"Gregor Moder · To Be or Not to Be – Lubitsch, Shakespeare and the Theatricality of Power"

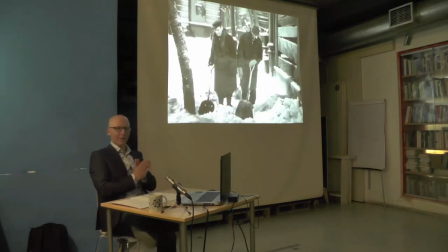1688s
The undertone is tragic. So just let me find... So again, what I'm interested in is how Lubitsch is using Shakespeare in this scene. This is again what I'm interested in. Kristen Denslow comments that, I quote, by borrowing these lines from Shakespeare,
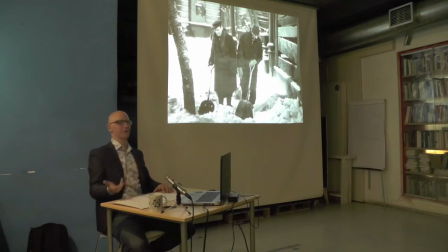1706s
Lubitsch lends a sense of gravitas and authority to the scene. This is why he uses Shakespeare, to amplify the tragedy. She adds that, I quote, Lubitsch borrows Shakespeare's lines in order to speak out more forcefully against the
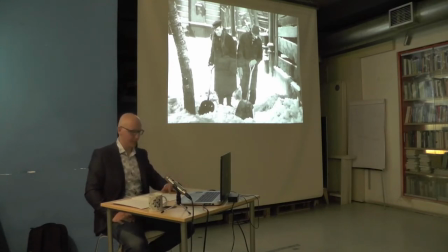1720s
Holocaust without formally speaking out against the Holocaust. End of quote. And we can agree with this in principle, but it doesn't really explain, and this is what I'm actually interested in, it doesn't really explain the curious functioning of authority.
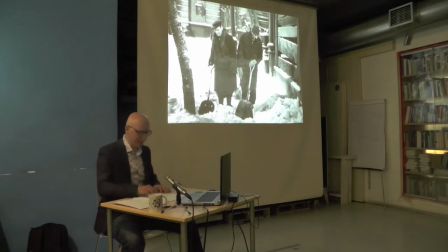1740s
A veritable paradox whereby authority is not diminished by someone expressing their plight by borrowing words from a fictional narrative. It is actually enhanced by this procedure. We are dealing with the same kind of paradox Elizabeth Bronfen mentioned with regard to the war films in general.
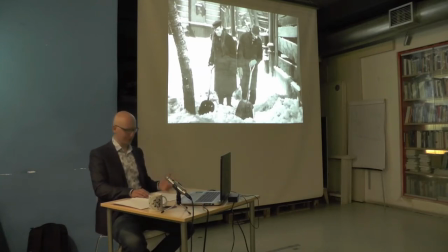1760s
The explicit reference to the fact that the war we are watching is staged paradoxically increases the film's realism. The film is more realistic because it is obviously theatrical. This is the paradox that she points out and I think we're dealing with the same kind of problem here.
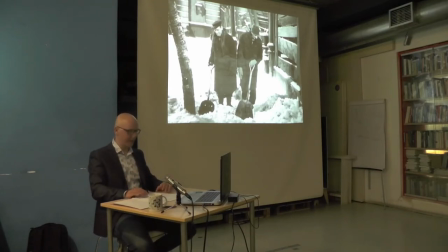1779s
A similar principle of what I call play within a play apparently holds also in the case of staging one's own injury. So even in the modus of tragedy, the same sort of principle applies.
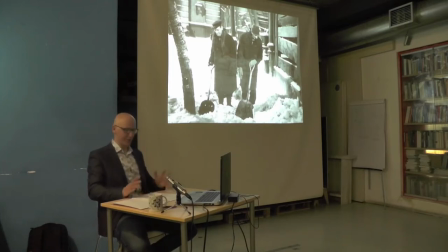1796s
The setting and the mood clearly produce a tragic undertone to the second instance of the monologue, but even here Lubitsch makes sure that the tragic voice is not presented as a kind of an authentic position, but rather as a quote. Even in the genre of tragedy the voice of the disgraced and injured is
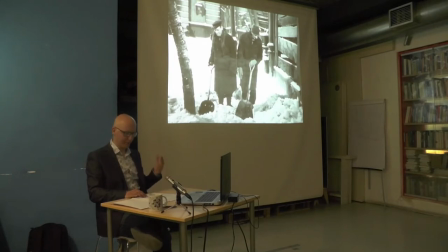1815s
not an authentic voice but words borrowed from a stage character.
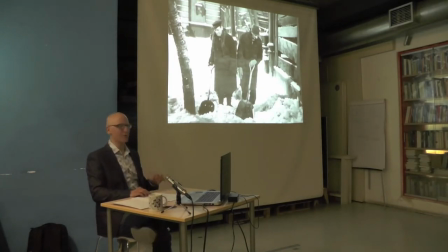1820s
Lubitsch never wants us to forget that. In fact he masterfully plays with our perception when of course Bronski compliments Greenberg's performance of the Polish Jew. So we're seeing a performance of the Polish Jew and Bronski says what a Sherlock you would have been.
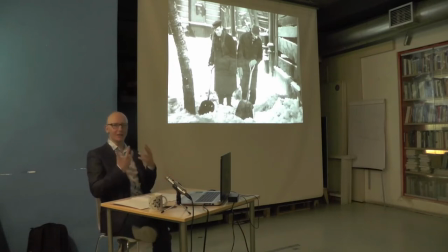1837s
even in a tragic mode we see this same kind of hyper theatrical gesture even in the tragic genre the political position of the film is hyper theatrical it does not claim an immediate authentic position rather it performs it.
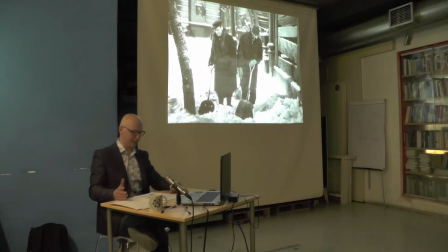1854s
Its authority comes through the suspense of the authenticity how are we with time Petare?
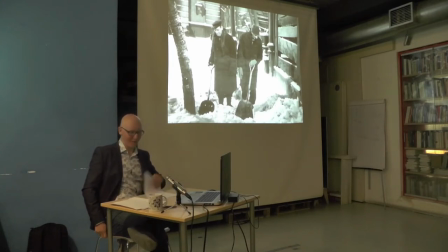1866s
45 minutes i'm speaking already oh my god i have i have so much more um darn okay i'll just cut it short then and just go to the third and final uh monologue uh and then we can do the rest of it in uh
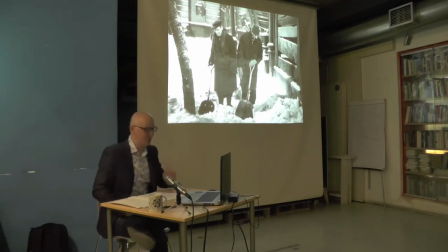1884s
in discussion if there's questions so there's a third and final uh instance of the monologue which is the climax of the film and everything depends on greenberg and bronsky performing their parts perfectly. This time around, the genre is neither simply comedy nor simply tragedy.
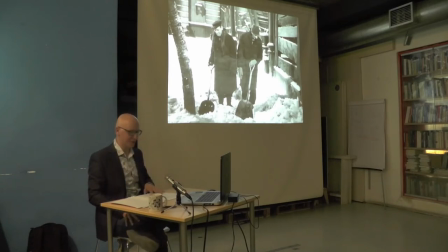1903s
The band of thespians has successfully thwarted the Gestapo's attempt to destroy the Polish underground resistance, but they are now in trouble themselves. Their plan is truly a daring one. I'm just, you know, giving you the plot just before we see the final instance of this monologue.
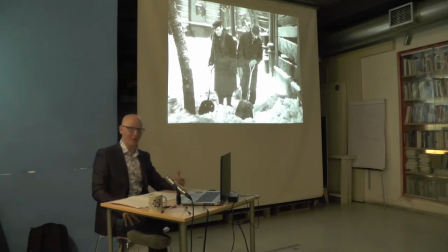1921s
So what do they plan? What do the thespians plan? They will impersonate Adolf Hitler and his entourage, hijack the Fuhrer's plane, and escape to England. Obviously, this is a comedy, right?